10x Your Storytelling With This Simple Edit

Crafting a story is probably the most important skill that a video editor can master. No matter how good the special effects, the graphics, the microphone, or camera you use, if you can't craft a story, you're going to leave your viewers confused, or even worse, disappointed. Today, I wanted to share the one most effective way that I've found can instantly turn a video into a beautiful story. In my case, a wedding video, which is of course extremely important when trying to get an audience to feel some sort of connection to your video. This technique can leave your couple speechless and more importantly, your business booming. The holy grail editing technique that I'm speaking of is music cuts or music shaping, whatever you want to call it.
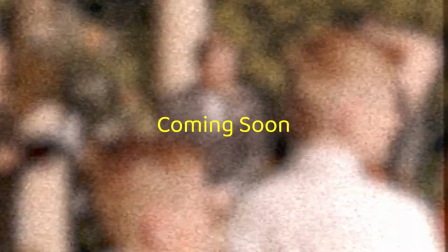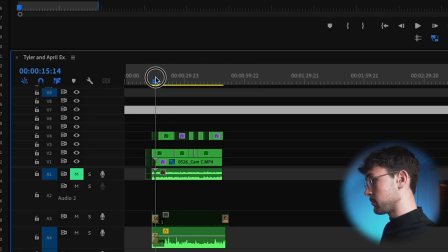so it's already done here but first thing i did was made sure that the clips were aligned and as you can see i just have all the clips
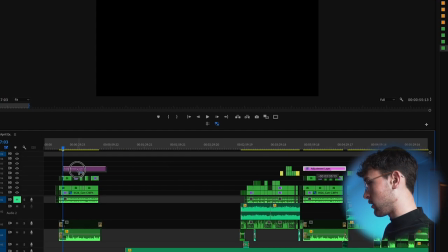from all the cameras from that moment i also added a famous black bars to make it a little bit more cinematic and stand out as
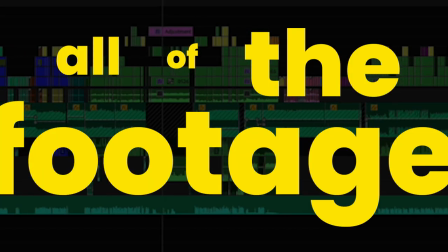different from the rest of the video and since I already went through all the footage at this point I know I had solid audio from the efficient that's how I came to her quote that's how it is with love it's meant to be felt not described that to me felt perfect to go
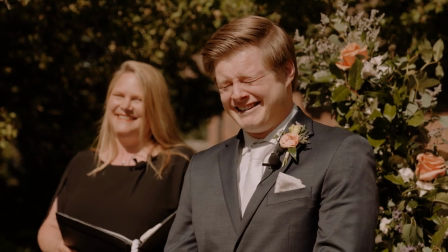with this clip of the groom pouring out all of his emotions when he sees the bride leading up to this clip I put in a few clips of b-roll I just thought a clip of the couple would feel a little bit more of a dramatic or drastic change in setting than if I were to use the actual clip of the efficient of course I have the music ending
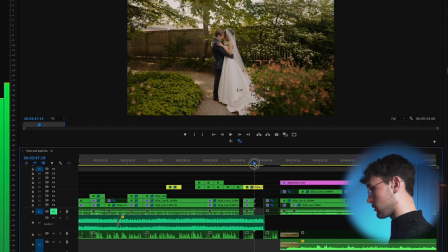here and as you can see here it's meant
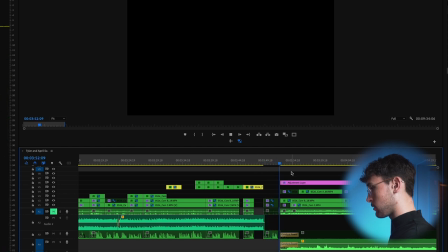to be felt not described cutting out sound that people are used to kind of catches them off guard and forces them to look there's one more key detail though I hope all of you start to use this if you don't already but the last and probably the most important thing that really makes this hit
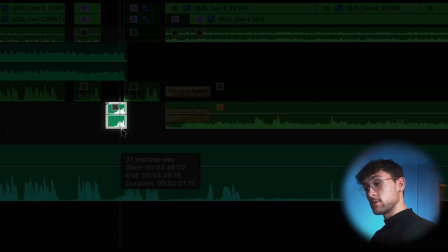hard is this right here i never know what to search when i look for this sound effect but i just call it kind of like a
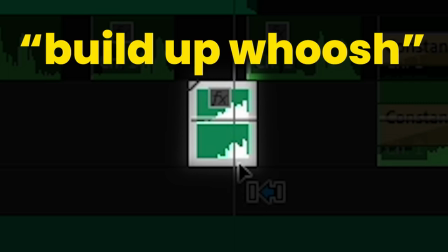build up whoosh or a build up impact it makes that cut way more drastic and a lot more dramatic so then the clips of the groom
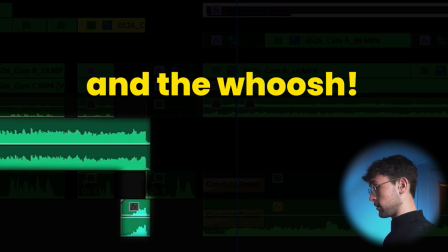along with the cut audio and also along with the black bars that i added this is the final product that's just the way it is with love
it's meant to be felt not described that's
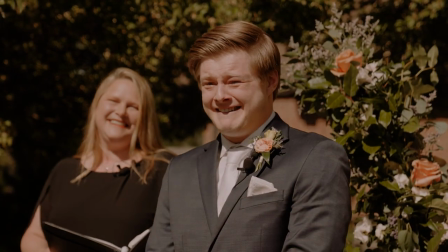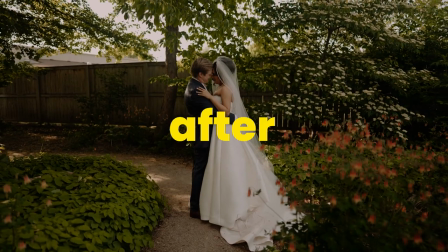just the way it is with love
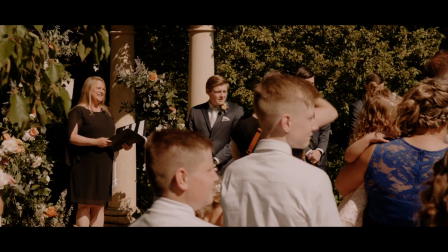it's meant to be felt not described cutting